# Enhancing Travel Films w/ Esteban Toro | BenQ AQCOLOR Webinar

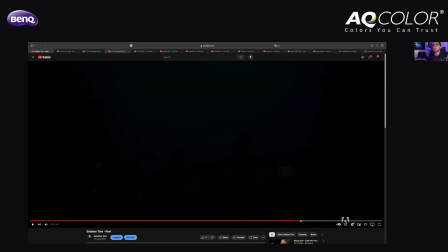[14:57]
Um, but as much as you can update it,
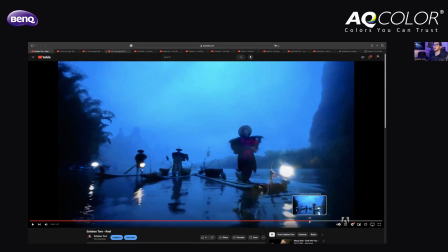[15:00]
and then just think about the structure of how you want, like how is the rhythm that you want for your reel.
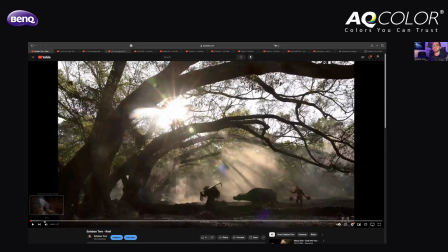[15:07]
So what I wanted for my reel especially was like, first I want to start with something that is impactful. That's why, like this amazing like sun rays coming through and what, like what is happening there. And then like, like the magic of, you will see it here in a second, like I'm shooting,
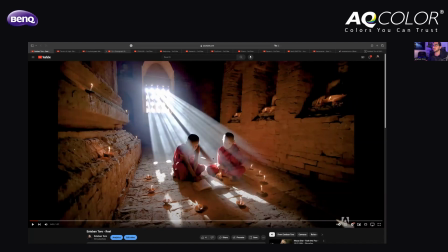[15:24]
so it's about a photographer, and then there's the light coming through in this temple. So it started setting up the mood, like, oh, this is gonna be like, like it's really impactful, beautiful, like kind of like it catches your attention, and that's the intention. And then it becomes super fast.
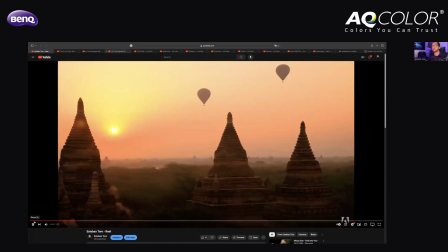[15:40]
And then you have, yeah, I want you to see this, like person, landscape, person, landscape, person, landscape, person, person.
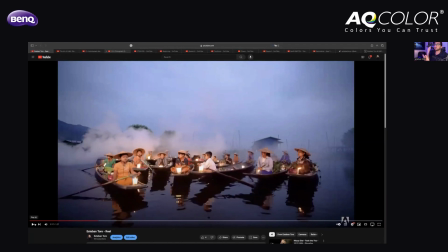[15:47]
So it's like this consistent attack, like that, like I play with the rhythm, and I have to 100% thank for, for that to my sound designer, because he's the one with whom we have had this exchange of ideas, and he has recommended me, like, like let's make it faster here, let's make it slower here.
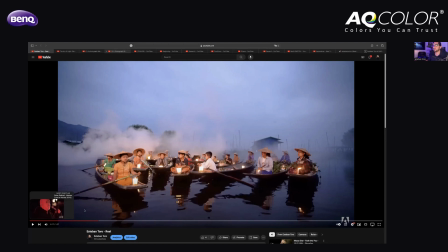[16:07]
And these things definitely help to create a powerful reel. And that's, well, this is the reel that I currently show in my presentations. So this is how I structure it. Again, if you notice, they're not like really, I don't know, like special effects.
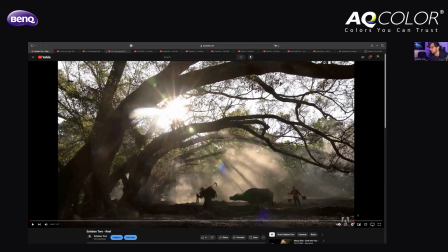[16:23]
Probably the only graphic that I have in the reel is the Adobe logo.
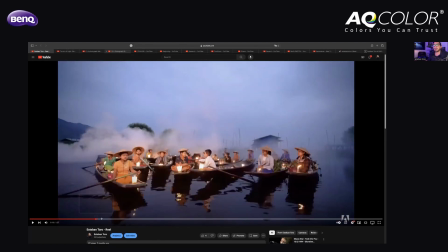[16:27]
Besides that, everything that I have here is just like one straight cut to the next one, to the next one, to the next one.
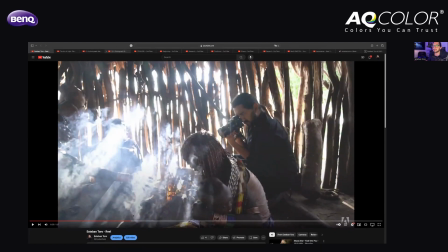[16:35]
So just try to, let's watch it a little bit so you can get an idea.
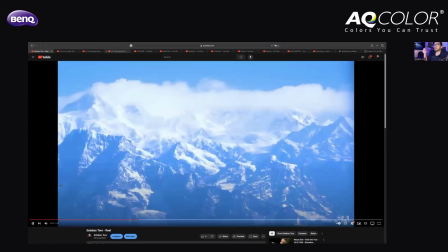[16:40]
Straight cut, cut, cut, cut, cut, cut, cut, cut again. So if you notice, the transitions are happening more depending on what is happening in the scene. Let's say I have always loved how the kid,
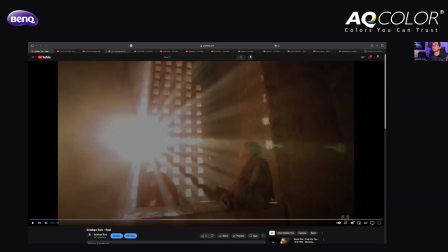[16:58]
this kid over here, you will see like there's this sound of the bell right here when the sun is showing up.
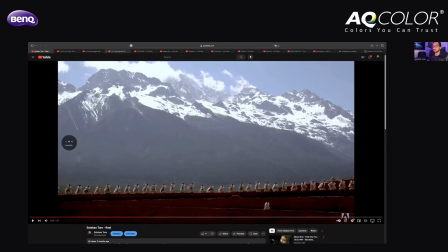[17:04]
And then there's, I just want to come back one frame here. It's a little bit hard to get it there.
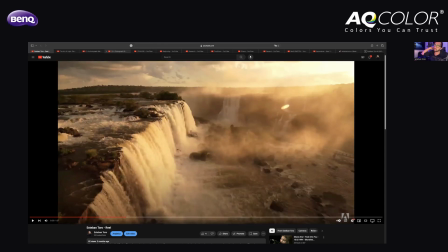[17:09]
But just how you saw it, like how the kid is just hitting the camera. I feel that was like a special moment.
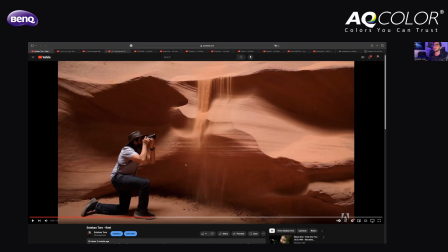[17:15]
So again, I just want to combine these moments. And then I have like super contemplative moments where, like this is just falling.
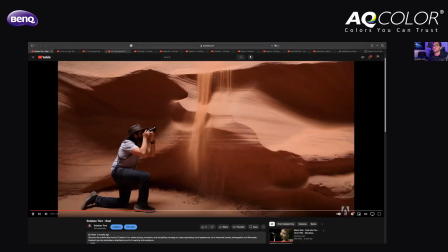[17:22]
I just want you to see it again. The sand is falling here, slow, the sound, hit to the camera.
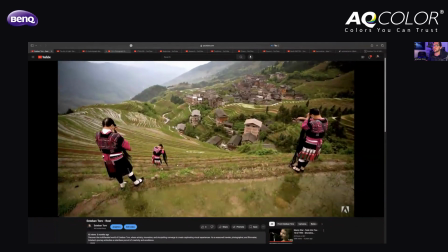[17:31]
It's a little bit more fast-paced. And then you will see how it turns really, really slow.
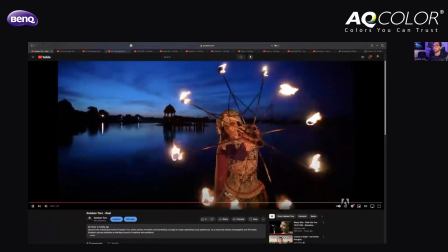[17:40]
This is all a little bit like medium, I would say, like not super fast,
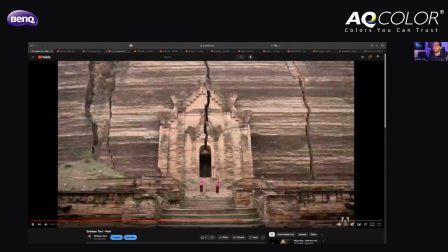[17:44]
super slow, slow, super slow, contemplative, faster.
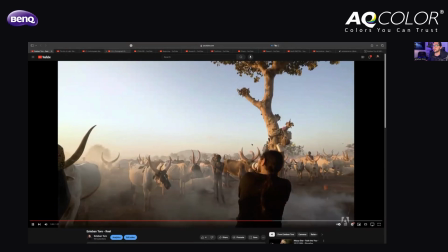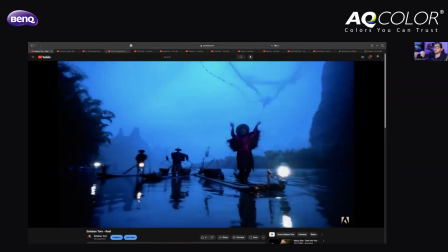[17:59]
And it all goes to this moment over here. This is the longest shot that I have in the reel.
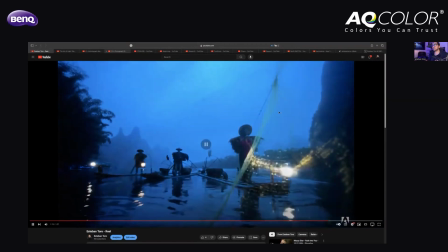[18:06]
And that is intentional. This is something that when I was recording there, I asked the fisherman.
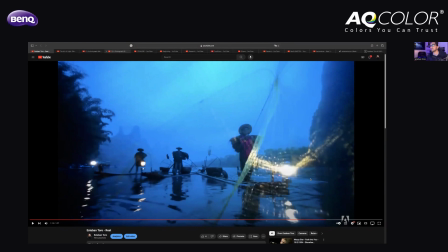[18:11]
My idea was like, I photographed and documented the fisherman, the cormorant fisherman in China for more than 5 years. And what I wanted was like, okay, how do I get a new perspective? So I asked the fisherman, like, can you actually throw the net towards the camera?
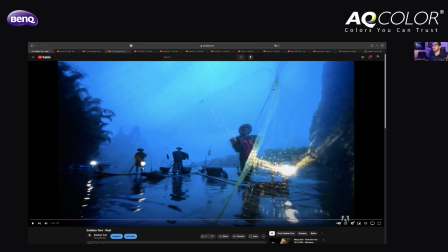[18:28]
And they were actually concerned because the net has some like heavy metal parts to it. They were concerned that they were going to hit me with it. And I said, like, it doesn't matter, as long, I mean, I'll protect the camera. That's basically all that I care right now. Um, but it actually, this shot helped me to have like this
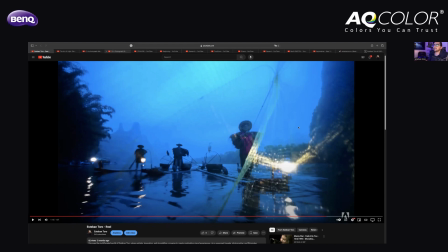[18:45]
spectacular like ending that I found like really good for ending my reel. So this is about the reel. So I wanted to spend some time here. Again, like Richie, if you see some questions there, or if you guys have questions, please don't hesitate to interrupt me. I'm here for that.